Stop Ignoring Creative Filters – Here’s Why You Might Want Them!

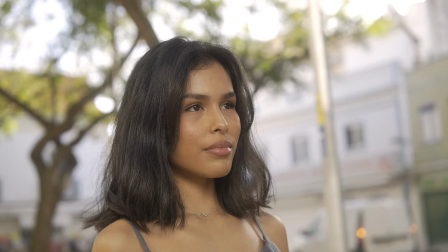0s
black diffusion filter, kaleidoscope, shimmer diffusion, blue streak, and many more.
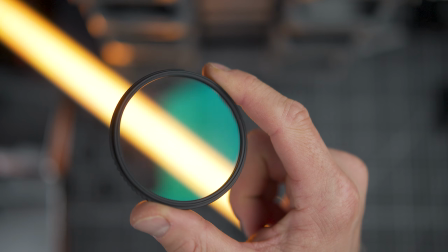5s
These are all creative filters, and today let's take a look at what each of them does to your photos and videos,
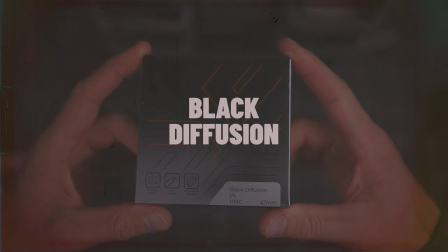12s
and in which ones you should invest in, if in any. And let's start with the most popular, black diffusion filter, and gradually we'll get into way more creative ones, so stay until the end of the video if you want to see some crazy stuff.
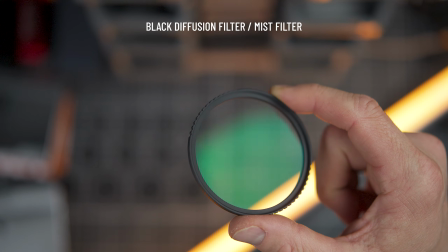25s
So black diffusion filter, also known as mist filter, softens the image by diffusing the light.
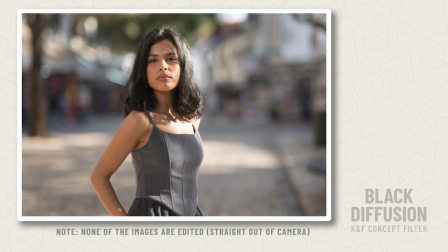31s
It also reduces the contrast and blooms the highlights.
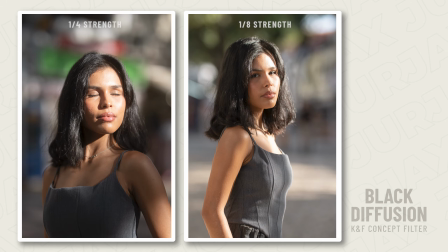35s
And people use these filters to get that dreamy look for photos and a more cinematic, natural look for the videos.
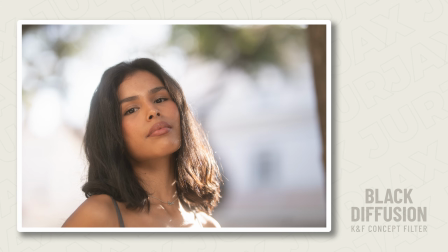43s
And now look at Natalie's skin here with the filter.
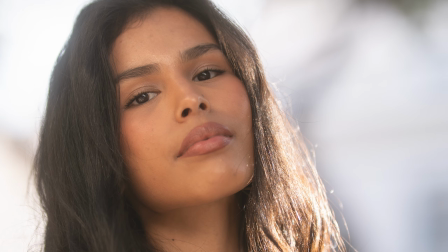46s
It's smoother with a soft glow, so you don't have to rely on heavy retouching in Photoshop.
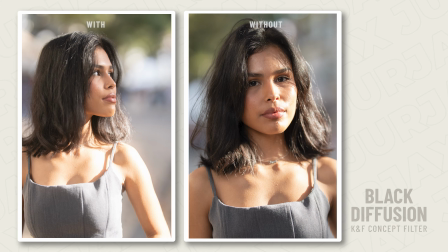52s
Now without the filter, the sharpness is harsher and the highlights are more intense.
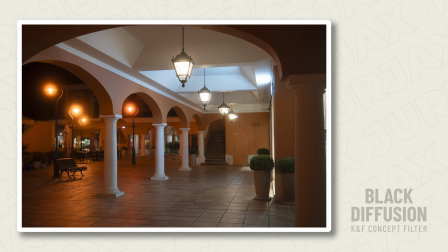57s
And you can also see how light sources in the background bloom nicely with the filter, adding that subtle cinematic feel.
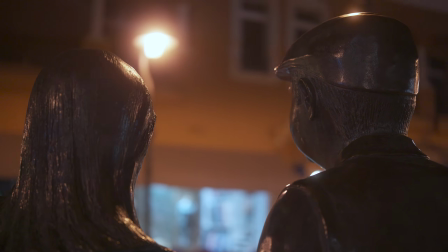65s
In video, this helps tone down that digital sharpness, making skin look more flattering while keeping a natural texture. And by the way, there are different strengths that give different levels of softness.
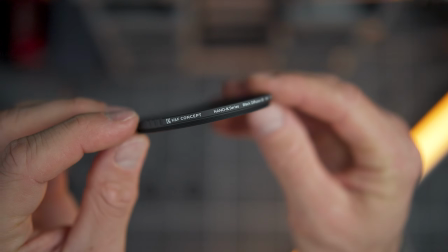77s
My favorite is the 1/8 because it's just noticeable,
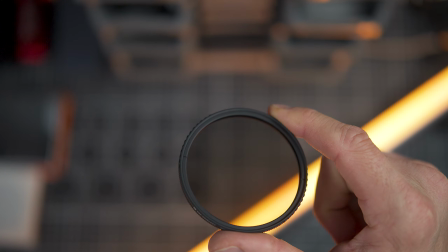82s
while there are also 1/4 filters and even 1/4 plus CPL filters, which also cut the glare from the glass.
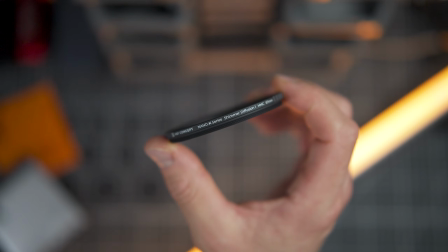90s
So a shimmer diffusion filter works similar to a black diffusion filter, but with one key difference.
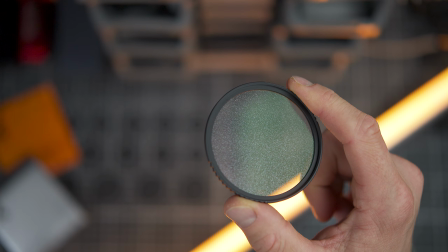96s
It adds a subtle texture glow instead of just softening the image.
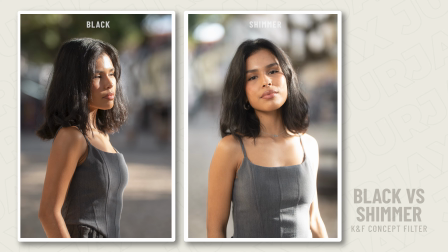101s
While black diffusion mainly reduces the contrast and blooms highlights evenly, the shimmer diffusion creates a more organic, sparkling effect, especially in bright areas.
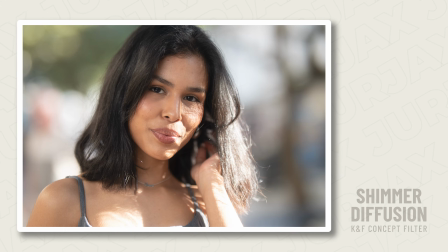112s
And you can see that on Natalie's skin here.
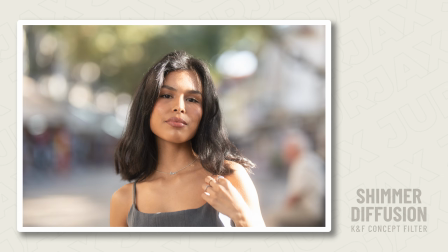115s
It still softens imperfections, but notice how the highlights have a slight, almost glittery glow.
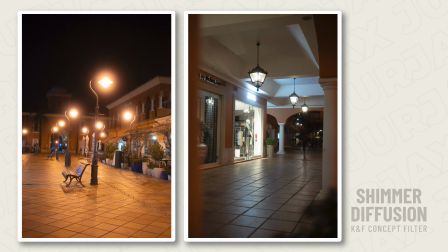121s
You can also see how light sources don't just bloom, but they take on a more dynamic, shimmering quality, which makes it great for creative or dreamy shots.
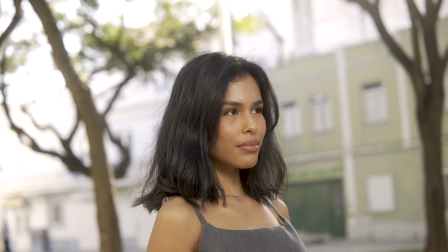131s
And same thing for video, it gives a softer, again, cinematic look while adding a subtle texture to the highlights.
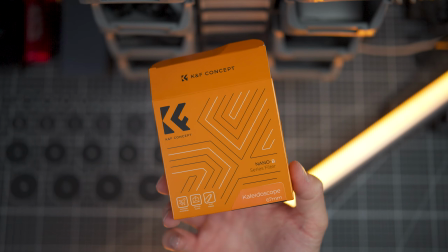139s
And by the way, for full transparency, all of these filters are from K&F Concept.
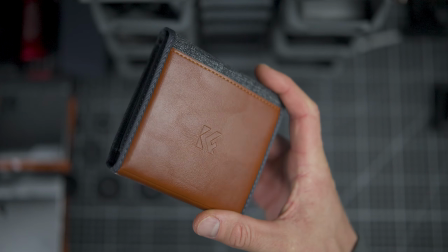143s
I wanted to make such a video for a long time, so I reached out to them, pitched the idea, and they said,
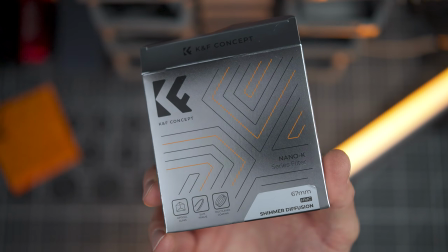148s
sure, and simply send me these filters so I can make this video for you guys.
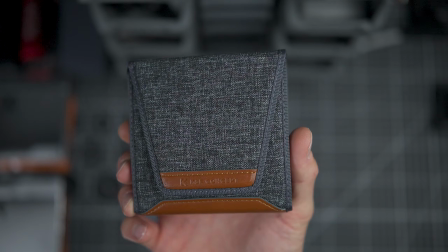153s
And I've used many different filters, but I really love what these guys are doing.
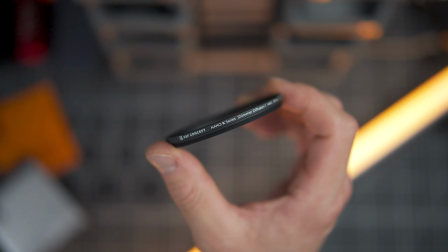157s
High quality glass, really good price, always comes packed in nice pouches or cases,
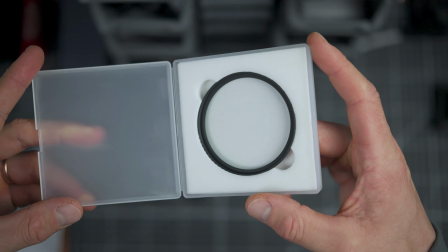162s
screws on well, has coating, and always comes with plenty of cleaning cloths. But I'm impartial, I have the freedom to say whatever I want, and I can honestly recommend these filters to you guys.
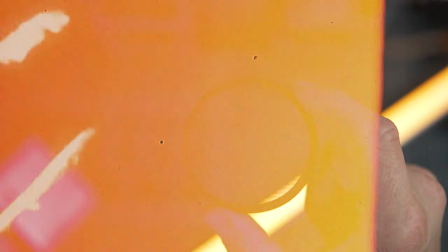173s
Now, that out of the way, next up we have the blue streak filter.
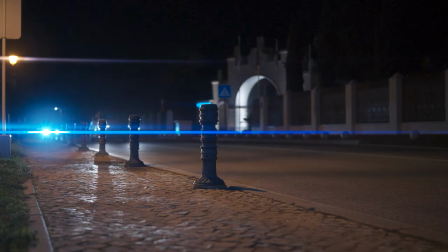178s
This one is designed to sort of like mimic that classic anamorphic lens flare you often can see in like Hollywood movies.
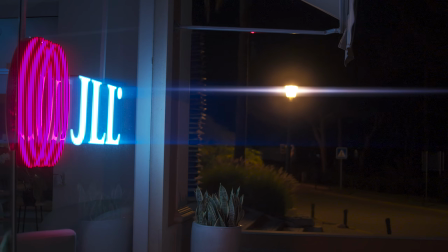187s
It takes bright light sources and stretches them into a horizontal blue streak.
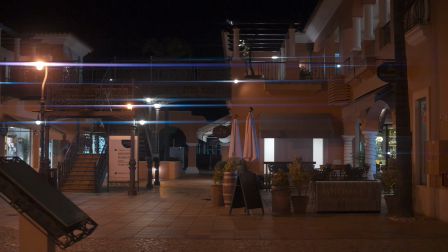192s
It works best with the strong light sources like headlights, street lamps, or the sun reflecting off the surfaces.
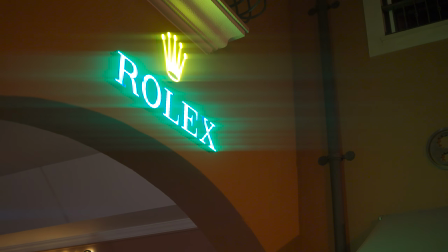199s
And honestly, I would mostly use this for videos because, you know, that's where you use the anamorphic lenses and you get the same effect without having a lens, which is pretty cool.
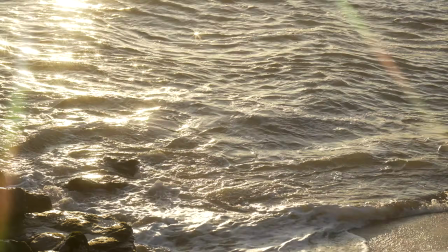210s
Have you seen those ocean shots with almost unrealistic sunlight glittering over each wave? Girls love that stuff on Instagram, and that's exactly what the star filters do, but in a more controlled way.
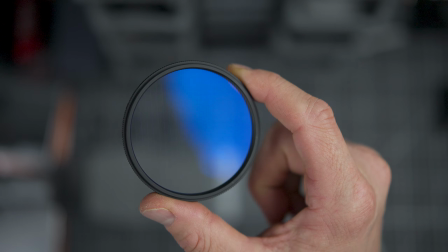223s
And if you look closely at the filters themselves, you will see all these lines going across everywhere.
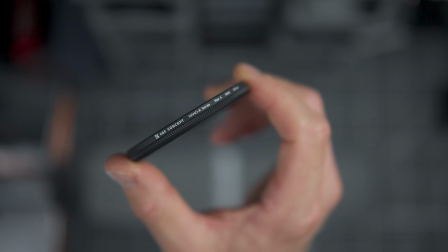228s
So I actually have a set of 3 filters with the 4, 6, and 8 point options.
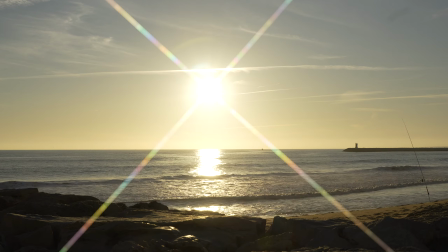233s
And the number basically corresponds to how many flares you will see from each light source.
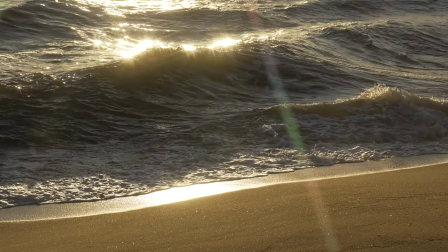239s
And it works best for like really bright light sources, again, like street lamps,
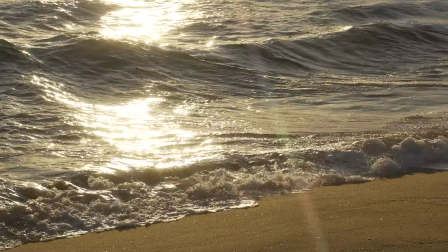244s
headlights of the cars, or even, you know, when the sunlight is reflecting off the water.